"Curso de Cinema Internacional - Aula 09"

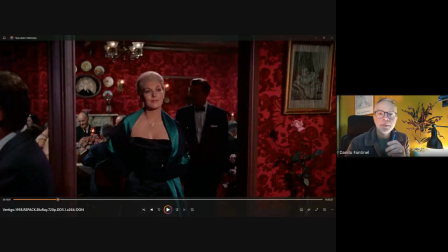(115:32)
Então a gente vai ver o primeiro aparecimento da Madeleine, mas não é a Madeleine original, é já uma primeira cópia, interpretada por uma personagem que se chama Judy. Então a Judy está se passando pela herdeira ricaça. Deixa eu liberar aqui.
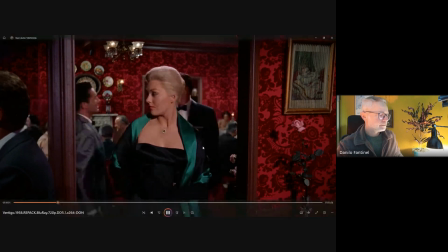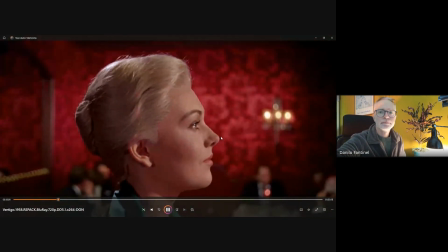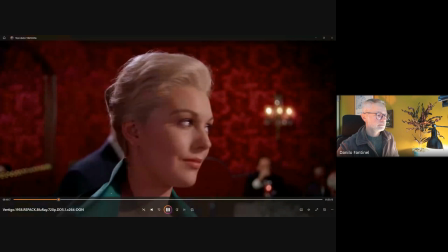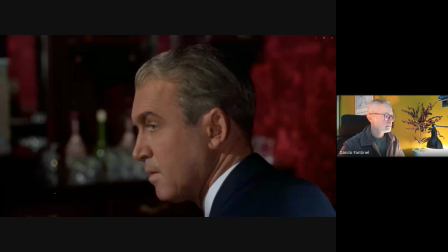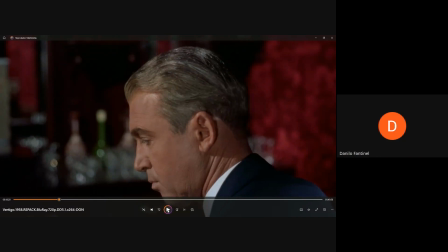(116:24)
Beleza, a gente vê uma cena muito rápida, uma parte muito rápida desse primeiro momento em que aparece a Madeleine para o nosso protagonista. E vejam que ela aparece, para a gente, ela aparece de frente.
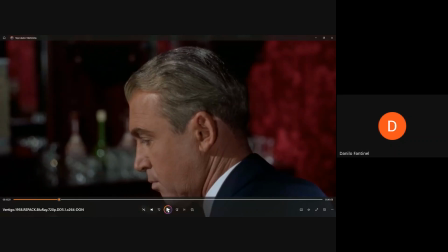(116:37)
Mas para o personagem, que está um pouco de costas para ela, num bar, enquanto ela passa por trás, ela aparece só de perfil. E é o mesmo perfil que ele de relance olha, tentando não se mostrar muito, porque ele quer ficar
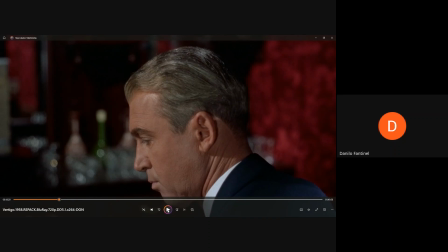(116:53)
no anonimato ali para ela, mas ele olha então de rabinho de olho, né, como se diz, ali de perfil, de meio de costas, para poder perceber um pouco quem é essa mulher que ele está tentando descobrir pela primeira, está conhecendo pela primeira vez, sem querer conhecer frontalmente, e ela aparece de perfil,
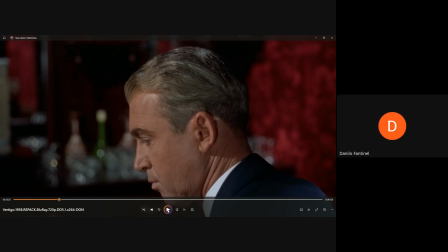(117:09)
de lateral. Isso é um sintoma muito claro dessa personagem que a gente nunca vai conhecer totalmente, quem é essa Madeleine que apareceu ali na tela para a gente. É um personagem também meio enigmático, meio obscuro,
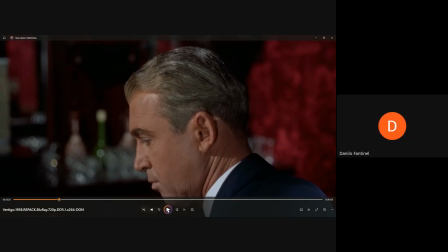(117:24)
que na trama passa por alguns processos psicológicos um pouco mais afetados, é uma questão psíquica dela que a trama vai explicar, mas que a gente nunca consegue entender bem quem é.
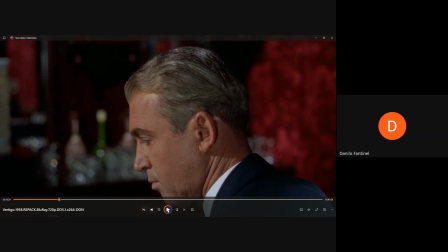(117:38)
A gente nunca tem uma visão completa sobre a personagem, e muito menos o protagonista, não sei lá, no final do filme. Então ela só aparece de perfil... Alguém está querendo entrar aqui? Então, ela só aparece de perfil porque é um sintoma audiovisual de que a gente nunca vai ter o real entendimento de quem é essa figura.
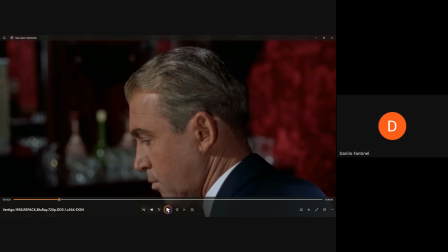(117:58)
Isso é algo também importante da gente perceber.
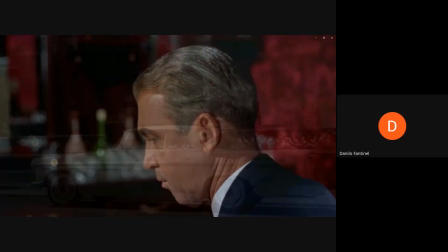(118:02)
Então, agora no final ali, naquela cena que a gente viu, deixa eu ver se dá para voltar um pouquinho, agora já foi adiante.
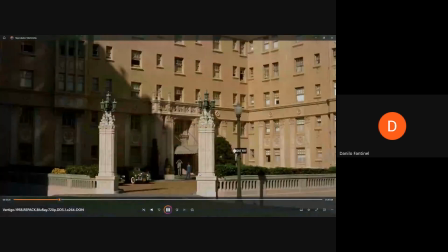(118:10)
A gente viu um espelhamento também. Ela, antes de ir embora daquele cenário vermelho, ela passa por um espelho.
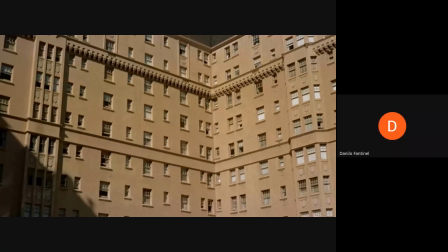(118:16)
E ali já tem uma duplicidade acontecendo no personagem.
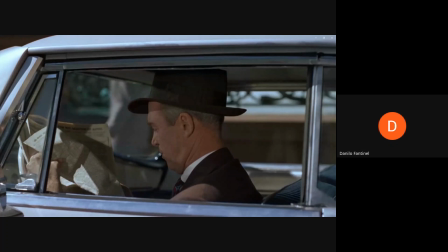(118:19)
Já é uma outra solução audiovisual para mostrar que aquela personagem feminina não é uma, é mais de uma.
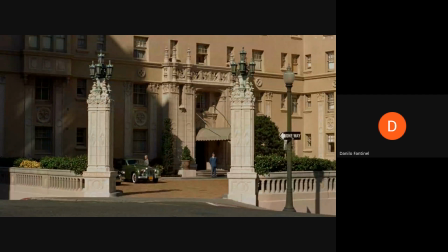(118:28)
Tem mais de uma mulher ali chamada Madeleine. Não é só aquela que a gente viu passar na frente do espelho. É aquela espelhada também, aquele duplo, aquela cópia, também vai se configurar lá na frente do filme.
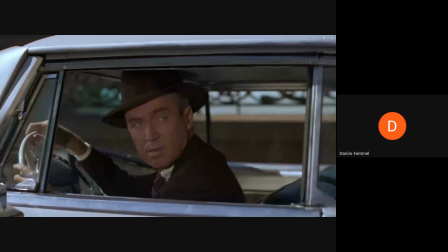(118:41)
No andamento do filme, eu quero dizer. Então, aquele espelhamento ali já dá um indicativo disso.
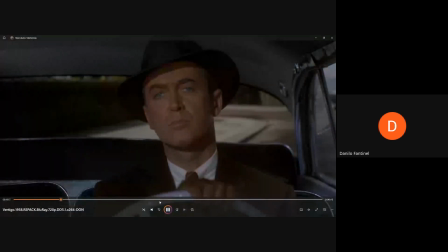(118:49)
1:33, a gente vai conhecer aquela personagem que interpreta a Madeleine Loira, que a gente viu há pouco.
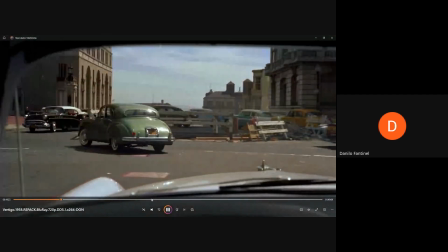(118:56)
1:33. Aqui tem que ser meio que no olhômetro, porque não tem um display.
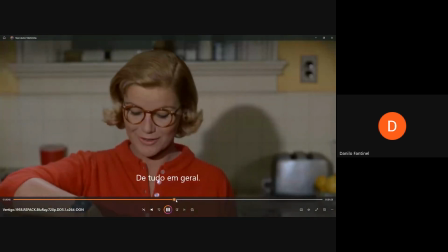(119:00)
Deixa eu ver aqui. Um display da minutagem. Já vou colocar no ponto para a gente.
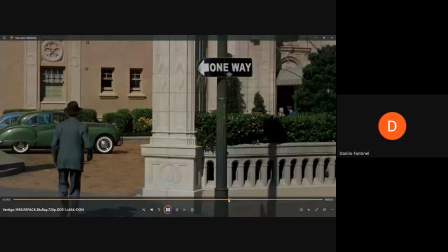(119:12)
Um pouquinho mais. E mais um pouquinho, no 31.
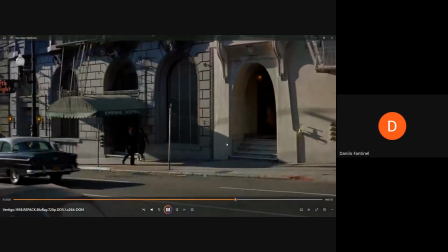(119:19)
Tá, já pode ficar aqui.
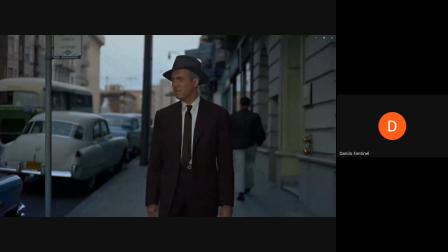(119:21)
Então, a gente vai ver isso já mais para a parte do meio para o final do filme, que ele encontra uma mulher, muito parecido com aquela que a gente viu.
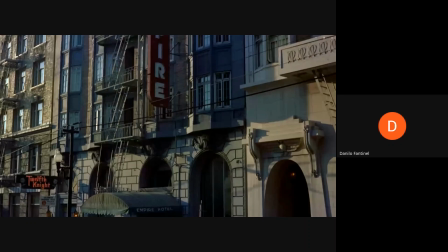(119:29)
O que, que eu não estou mostrando para vocês é importante saber?